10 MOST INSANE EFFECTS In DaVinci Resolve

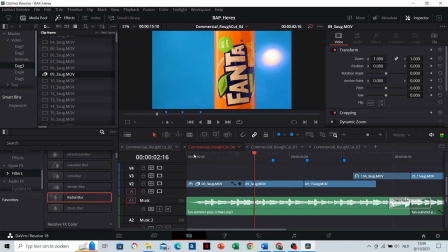0:00 1. Radial blur. Just track the radial blur effect to the clip. And this adds some dynamic to your product shot or to your shot in general. You can also decrease and increase the smooth strength. You can keyframe it as well to create a smooth transition.
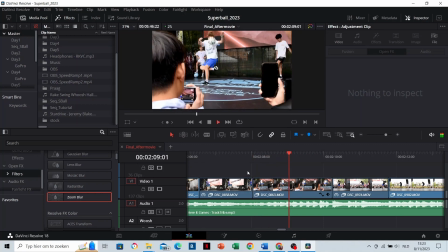0:23 2. Zoom blur. When you have a camera movement that moves towards the person, you can add some zoom blur.
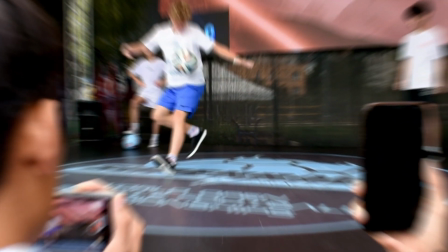0:30 I love this effect. You can also add keyframes as well again.
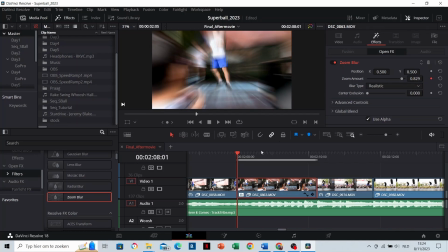0:36 Let's make a transition with it. Let's start with a high zoom amount and then let's go to zero.
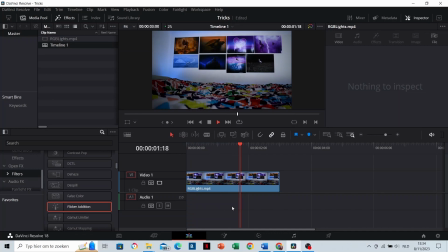0:49 Three, the flicker addition. This one you can drag on the clip as well. With this effect you can let it seem that the light in your room is flickering. You can also adjust the speed. I'm gonna show you how it looks like a little bit speeded to down.
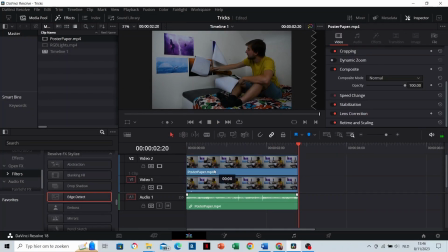1:11 4. Edge detect. For this one you will have to duplicate your clip first and then drag and drop the effect.
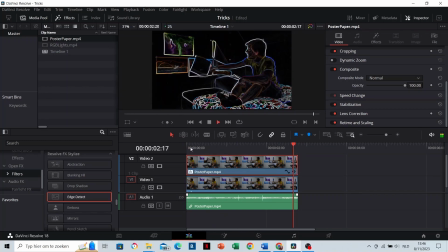1:18 This creates some outlines to your clip. You can modify your composite mode.
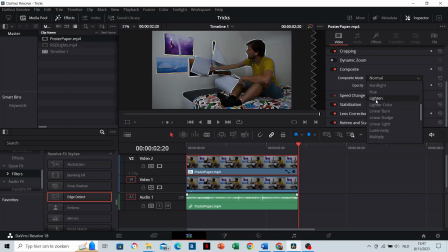1:23 Like you see there are a lot of options. You can scroll a little bit through it and choose the one that you like the most.
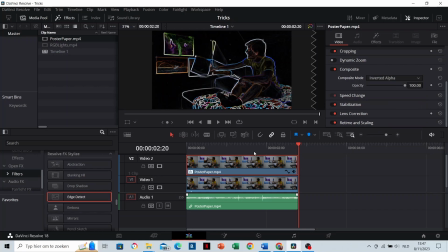1:31 I'll use the inverted alpha. And that immediately brings me by five.
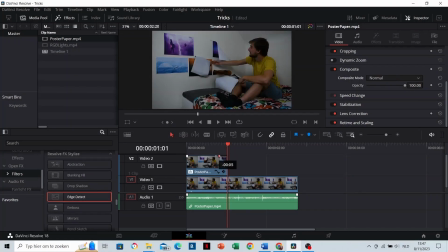1:36 Fade-ins and fade-outs. This is just a fade-out. Really easy to make in DaVinci. Now the effect is faded in and faded out. Six. Camera shake.
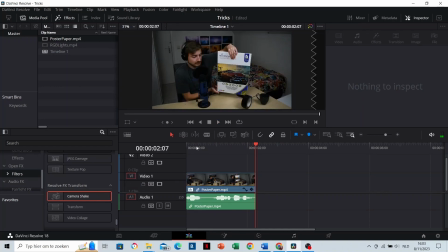1:46 This is a really useful effect if you want to get the attention of your viewer. You can also speed it up or speed it down. And there are also a bunch of other settings.
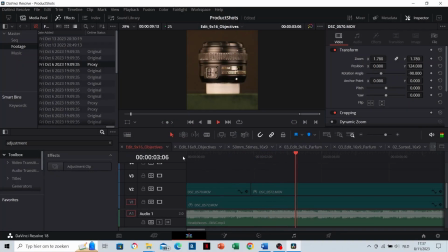1:59 7. Adjustment clips. With an adjustment clip you can edit multiple clips at the same time.
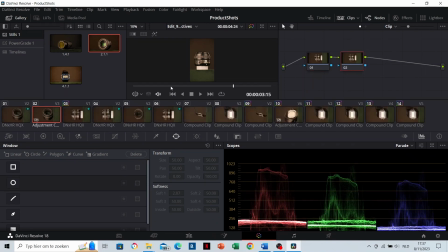2:05 That's for example useful in the color grading. Add a new note. There you can make the white balance a little bit more bluish for example.
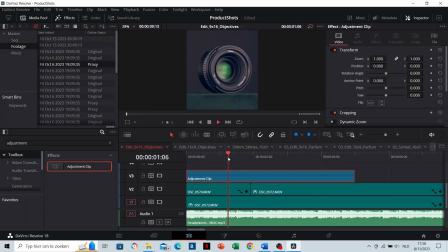2:15 Yeah I exaggerate a little bit to show it. And both clips are blue at the same time. You can also adjust the position at the same time, and all other settings as well.
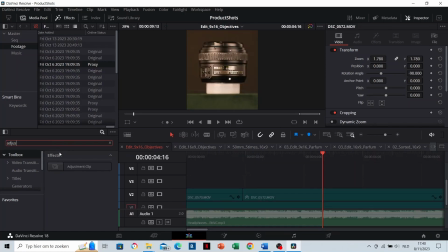2:29 And now that we're here, I will make a new adjustment layer for 8.
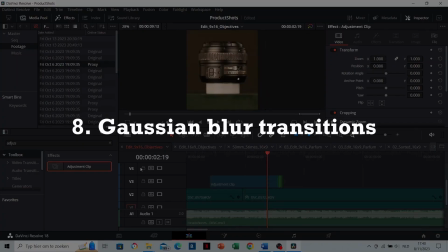2:34 Gaussian blur transitions.
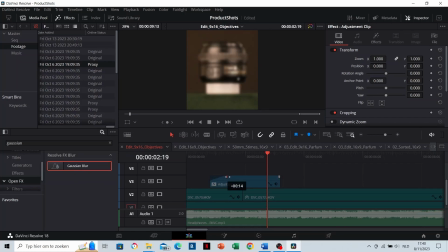2:36 If you add Gaussian blur to your adjustment clip, then fade it in and fade it out, you will get a smooth transition between the two clips.
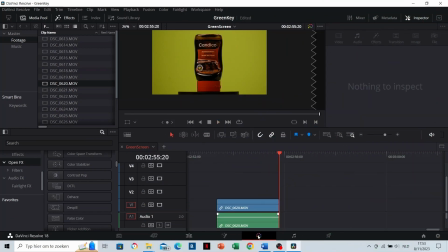2:47 9. Green keying. Go to the color grading, add a new note, name it remove greens or something like that,
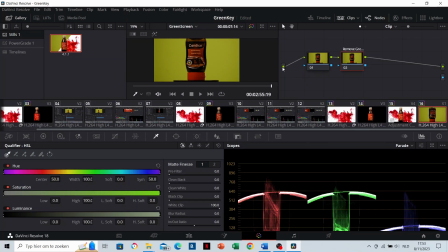2:55 and then add the alpha output, connect everything to the alpha output, and then select the green color. Now make sure that your range is perfect, that everything except the green screen is black, and then reverse it.
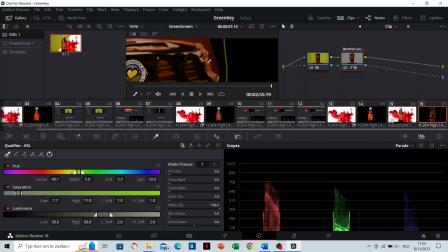3:14 You can see that it has some green edges, you can solve that by cleaning the blacks.
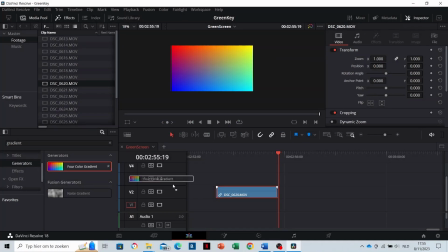3:22 Effect number 10 are gradients. Gradients are really likeable to add as backgrounds or overlays. You can customize the colors as well. That's it, I hope you liked this video, if you would like to have more da Vinci tricks For more tutorials, make sure to subscribe.